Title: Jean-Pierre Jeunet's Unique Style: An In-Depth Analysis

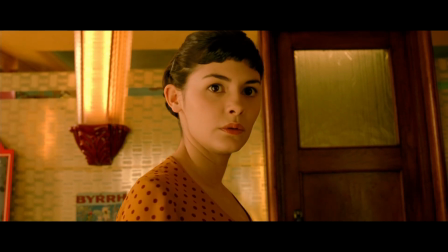(11:56)
And then later, when she has an awkward interaction with him and thinks she's lost him, she melts into a puddle of water and splashes across the floor.
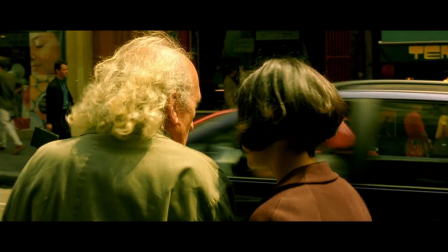(12:05)
There's a part where she walks with a blind man through the city, describing in detail all of the interesting things that he can't see.
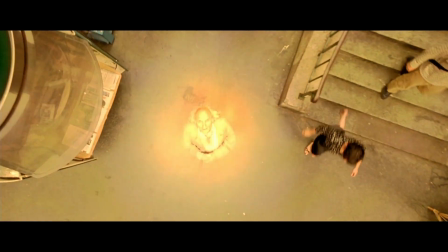(12:12)
After she leaves, we see him have an almost religious experience as he is engulfed in warm light.
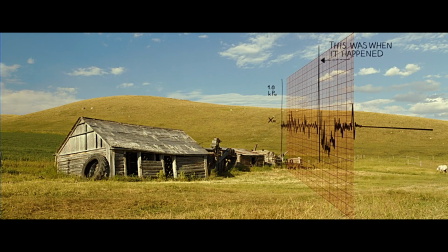(12:19)
These aren't real things that are happening to the characters, but it's a way of adding magical realism to the film to help emphasize these character emotions.
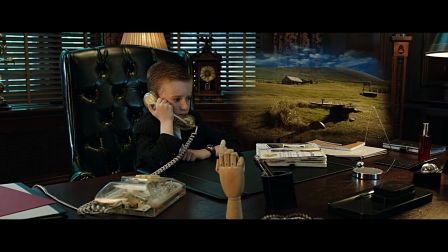(12:27)
Jeunet also shows thoughts and plot points visually. In T.S.
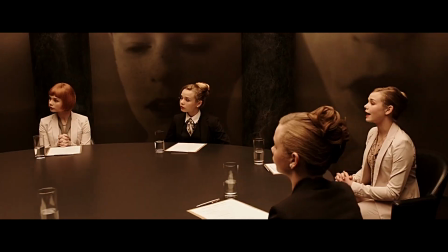(12:32)
Spivet, we see inside the sister's head to hear what she's thinking about her younger brother.
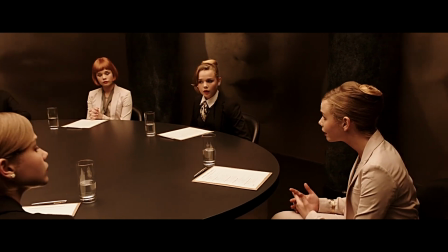(12:37)
It's very similar to some of the scenes in the Pixar movie Inside Out.
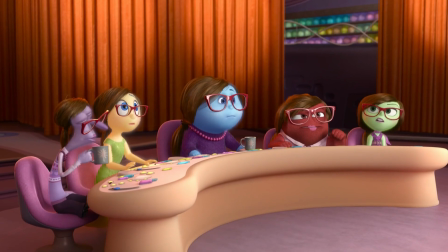(12:40)
Jeunet's talked about how he's a big fan of Pixar movies, so you might wonder if he borrowed this idea from Inside Out for his film.
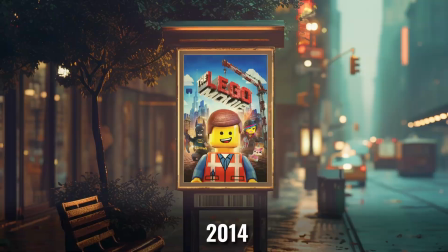(12:47)
Except T.S. Spivet was released in 2013, and Inside Out was released 2 years later in 2015, so who knows, maybe Pixar is a big fan of Jeunet's movies.
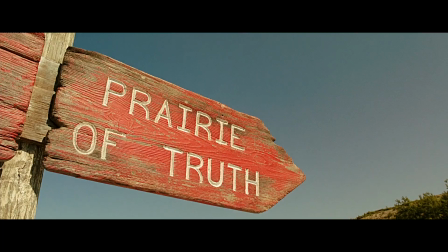(12:56)
When T.S. is trying to decide if he should lie to a woman on the phone, we see him considering.
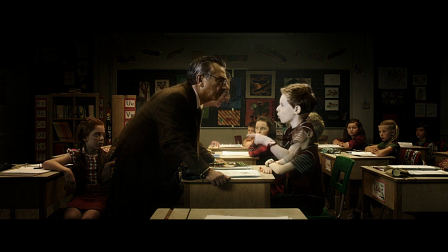(13:02)
When a teacher belittles him in class, we see what he wants to say in response. When he's hungry, we can see he's thinking about food.
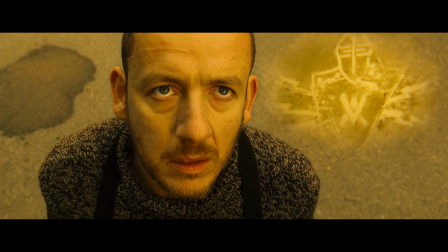(13:09)
When people are remembering things, we see on screen the images in their heads. Amélie steals the key to someone's apartment and has a duplicate made.
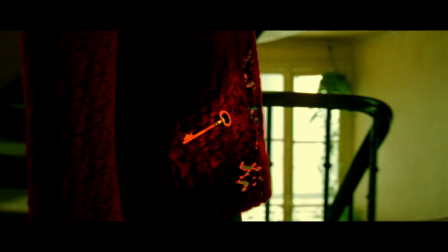(13:17)
How do we know she has a duplicate made? We see it in her pocket. Remember when Danny Boone got shot in the head in Micmacs?
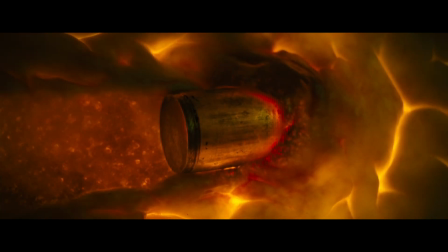(13:24)
Well, the movie actually shows us the bullet lodged in his brain, so we know how serious the gunshot is.
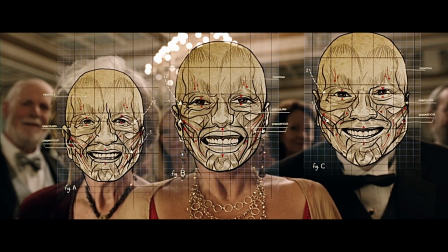(13:30)
While it's not a technique that you can use in every film, I love the way Jeunet does these moments.
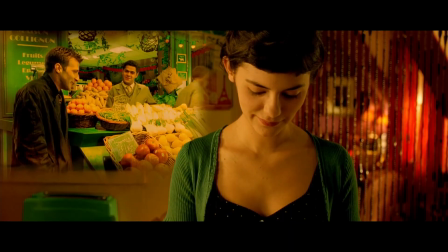(13:35)
It seems like such an elegant solution to adding information to a scene without having exposition that might seem forced or out of place.
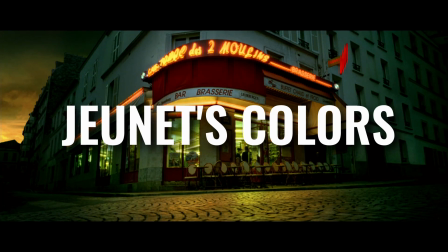(13:43)
Jeunet controls the colors on his films very carefully.
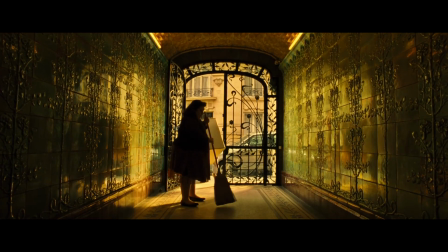(13:46)
He prefers warmer colors, and many of his films have an overall warm color cast to them.
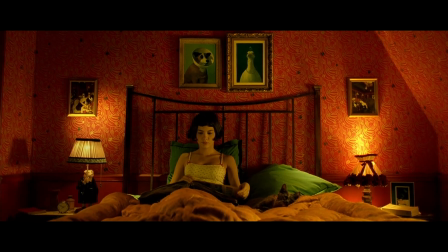(13:52)
He often goes with a predominantly red-green color scheme with warm yellow tones.
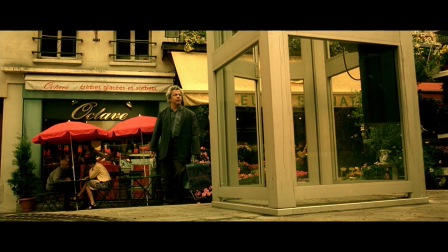(13:57)
In Delicatessen, Amélie, A Very Long Engagement, and Micmacs,
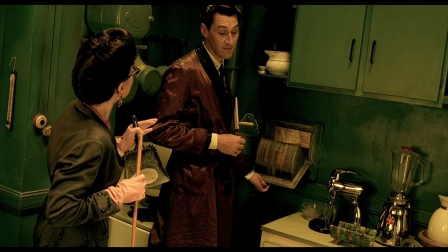(14:02)
I think there's almost no shots containing the color white since everything is shifted toward yellow. And the color blue appears only rarely in these movies.
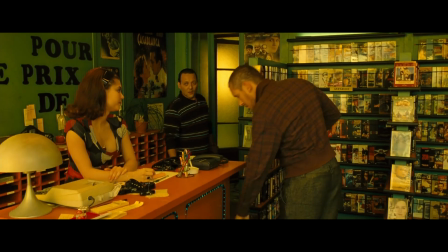(14:10)
In Delicatessen, Amélie, and Micmacs, which were all Jeunet's original stories, the color helps to define the worlds we're watching.
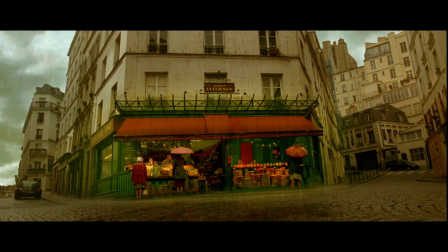(14:19)
Amélie, for instance, takes place in Paris, but it doesn't look like the Paris you've seen.
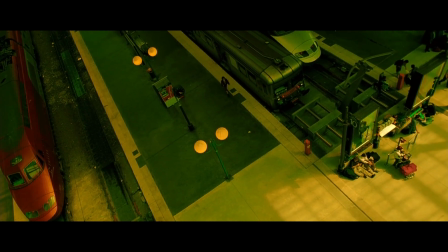(14:24)
It's maybe what you imagine Paris to be like without the trash and graffiti and traffic.
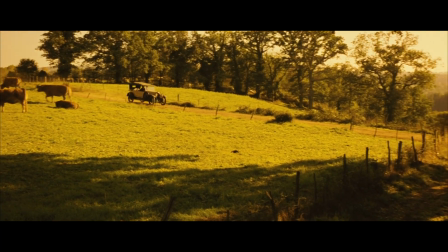(14:30)
While in A Very Long Engagement, the inviting warm tones of the countryside, in addition to giving the movie an appropriate old-fashioned sepia look,
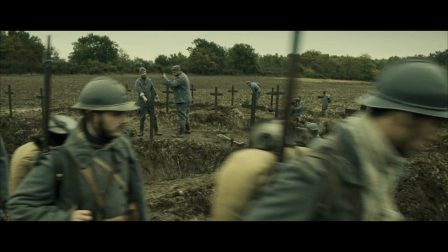(14:38)
give a stark contrast to the blue and gray tones of the World War I trenches,
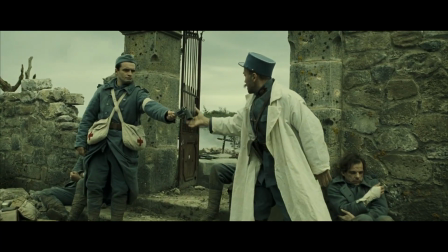(14:43)
making them seem that much more uninviting. Of his first three films,
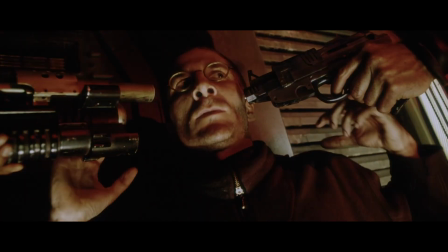(14:48)
Delicatessen, City of Lost Children, and Alien Resurrection, Jeunet achieved the distinct color palettes through a combination of production design,
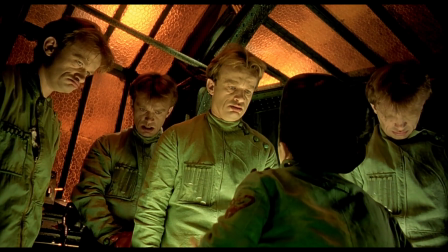(14:56)
costumes, and the specialized photochemical techniques developed by his cinematographer Darius Khondji for shooting and processing the film.
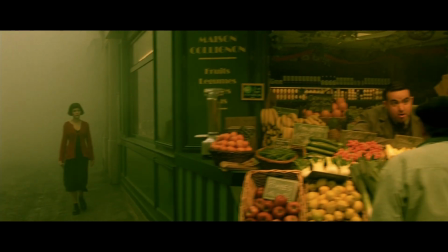(15:05)
But Amélie, which was released in 2001, was one of the pioneering films in the use of digital color grading.
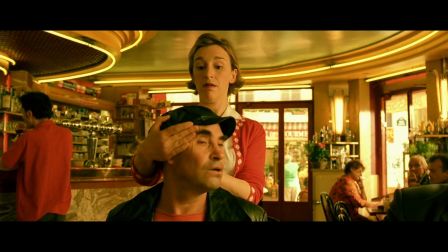(15:11)
The film's unique and vivid palette was achieved through meticulous digital color correction, which was a cutting-edge technique at the time.
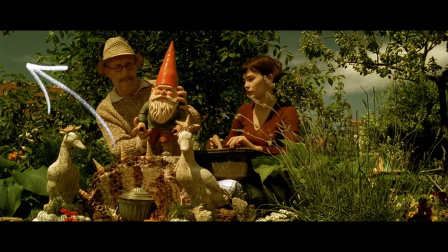(15:19)
The colors on Amélie were really pushed around, desaturating blue skies, shifting colors toward red and green.
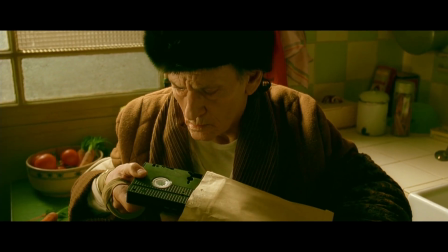(15:26)
If you pause throughout the film, you can see how much green is present in the blacks.
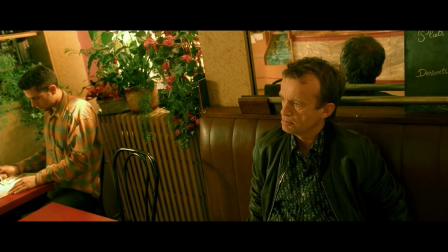(15:30)
Jeunet spent 6 weeks color correcting Amélie and 7 weeks color correcting Micmacs.
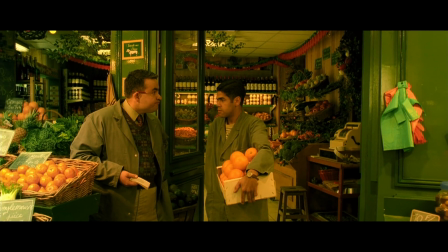(15:36)
This is an incredible amount of time to take for color grading. There are entire films that are shot quicker than that.
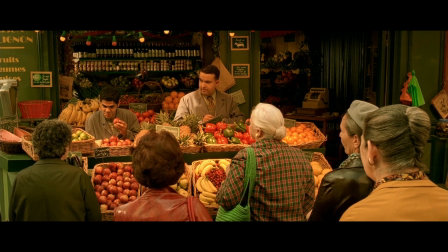(15:42)
But in the end, I think the work really pays off. I'd be curious to see how he'd color correct Amélie today with all the advancements in digital color correction.
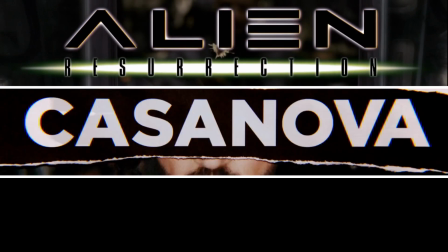(15:50)
It's interesting that the 3 films which look the least like Jeunet's other films in terms of color were all directed for American studios.